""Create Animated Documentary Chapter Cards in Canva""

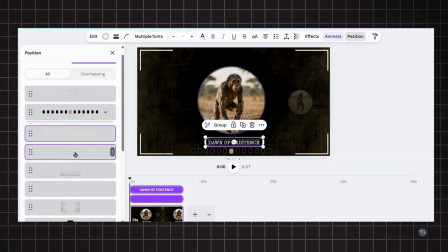Then place the grouped element above it, and finally, keep the last texture layer on top.
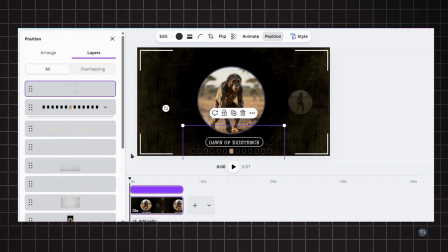Keep the same layer order across all pages except the last 2.
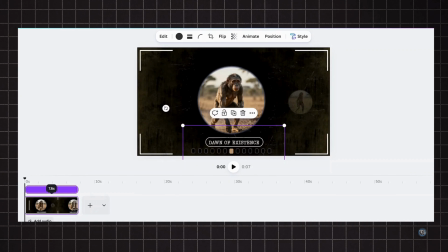And with that, the first chapter card is ready. Let's preview what we've built so far.
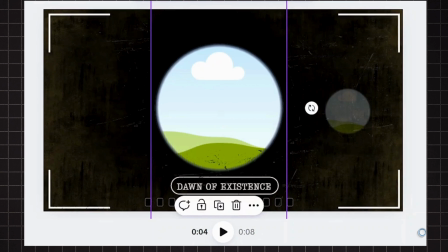Great! Now duplicate the page and remove the images from the frame.
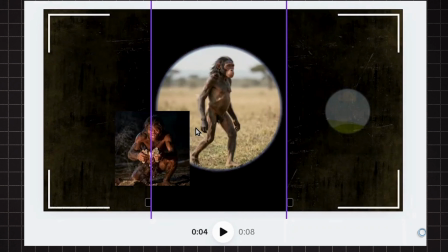Add the second chapter's image into the center frame and add the third image in this frame.
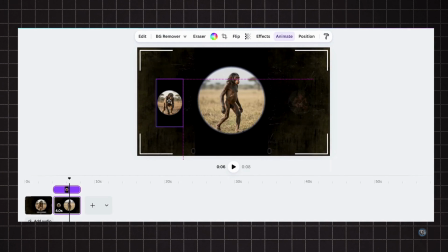And of course, the first chapter card moves to the left. Basically, each time, we're essentially setting up the next frame to take over the spotlight as it comes on screen.
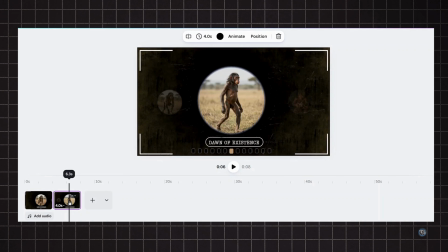This way, every page feels like a smooth continuation of the story. Replace the chapter name and keep everything else the same.
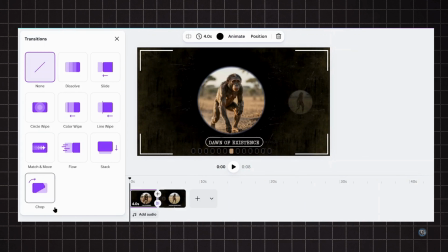Apply the match and move transition between the pages and increase the duration.
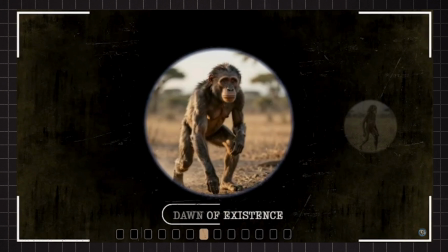The motion now feels much more seamless.
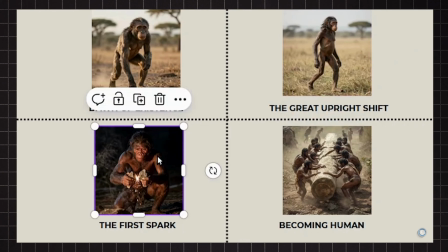Now, repeat the same process for the remaining chapter cards.
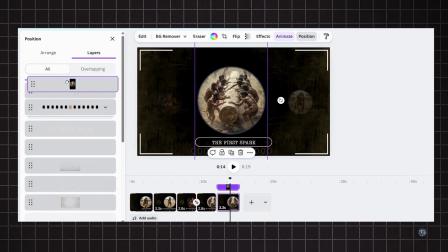For the last section, duplicate the page again and bring all the frames into the center.
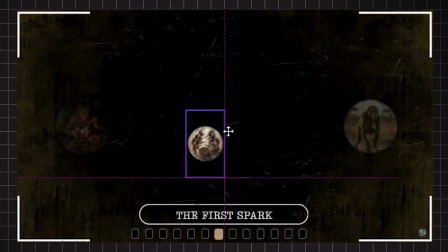Downsize them and set their opacity to 0.
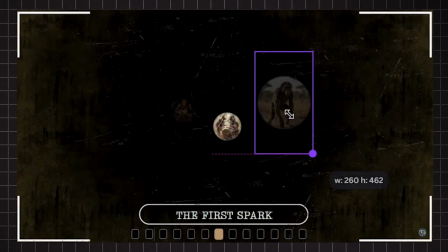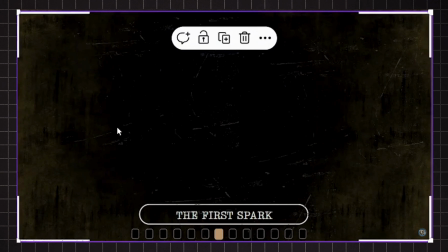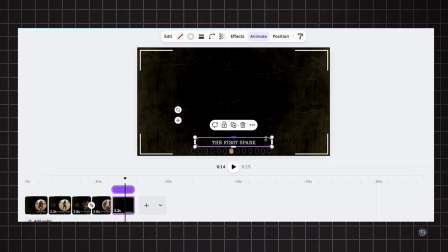Increase the rectangle size and set the font size to 45.
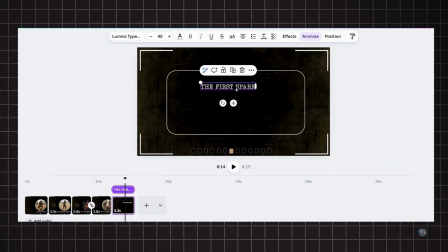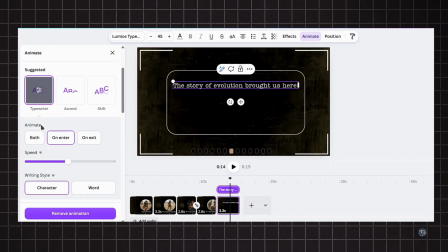Apply a typewriter animation on Enter with increased speed and select Character Style.
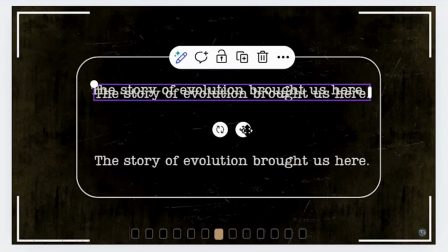Duplicate the text 2 more times and replace the captions.
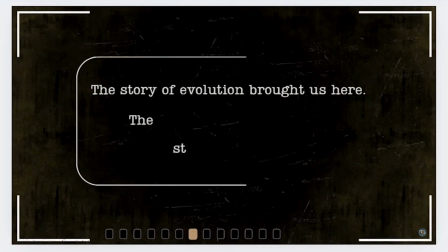Make sure to align the text timing so each caption enters one after another.
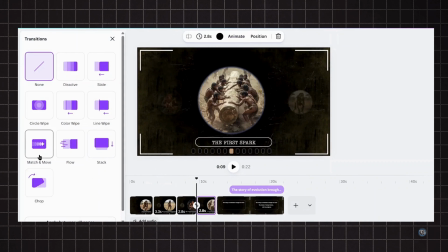Connect both pages through Match and move Transition.
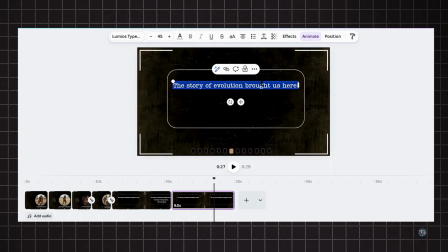Duplicate the page again, then replace the captions while adjusting the size and position of the rectangle. This page should feel slightly quicker in rhythm compared to the previous one, so reduce the duration accordingly.
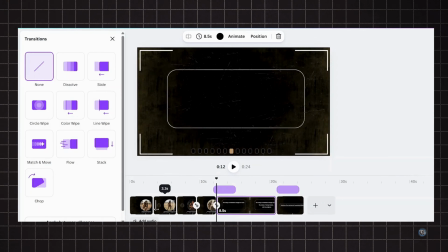Finally, apply a line wipe transition between the pages with a duration of around 0.7 seconds, and set the direction as shown. Go to Layers and arrange the elements as shown.
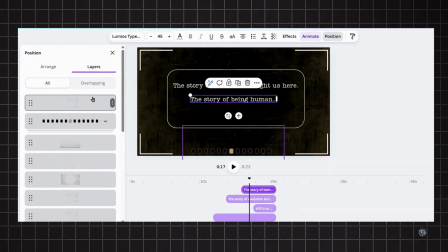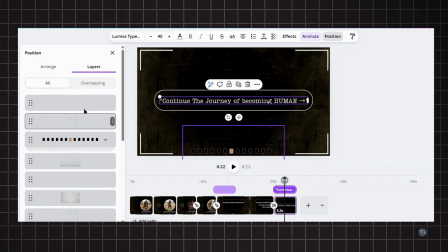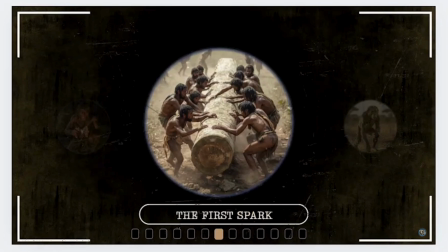Let's preview the result.
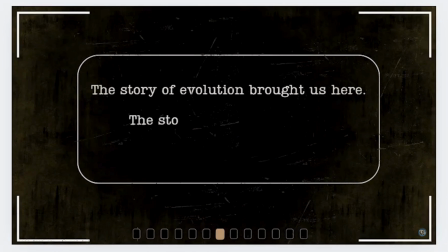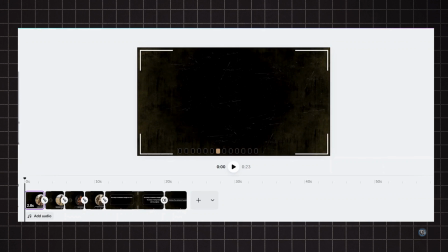Now to add sound layers, go to the Audio section and filter for effects.
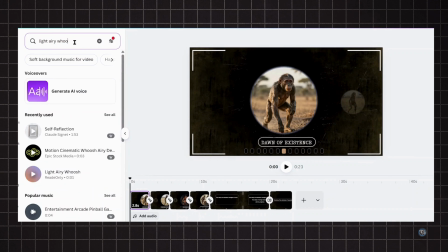First, search for a light, airy whoosh and place it right where the chapter cards enter the frame at the beginning. Next, search for Chalk Sidewalk 4 and place it when the text appears.
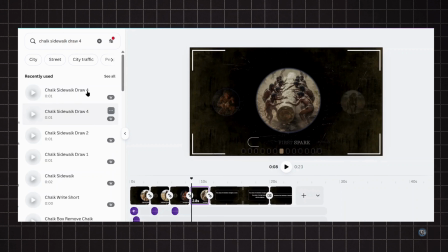Repeat the same effect across all chapter names and for the final caption as well.
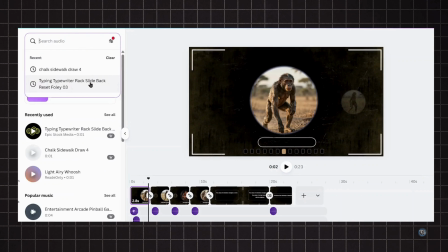For the transition movement, search for the sound effect as shown.
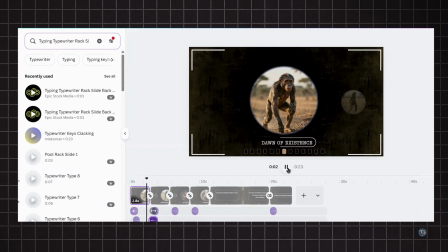Place it right at the beginning of the match and move transition and reduce the volume to around 20. Reuse the same effect across all chapter cards transitions.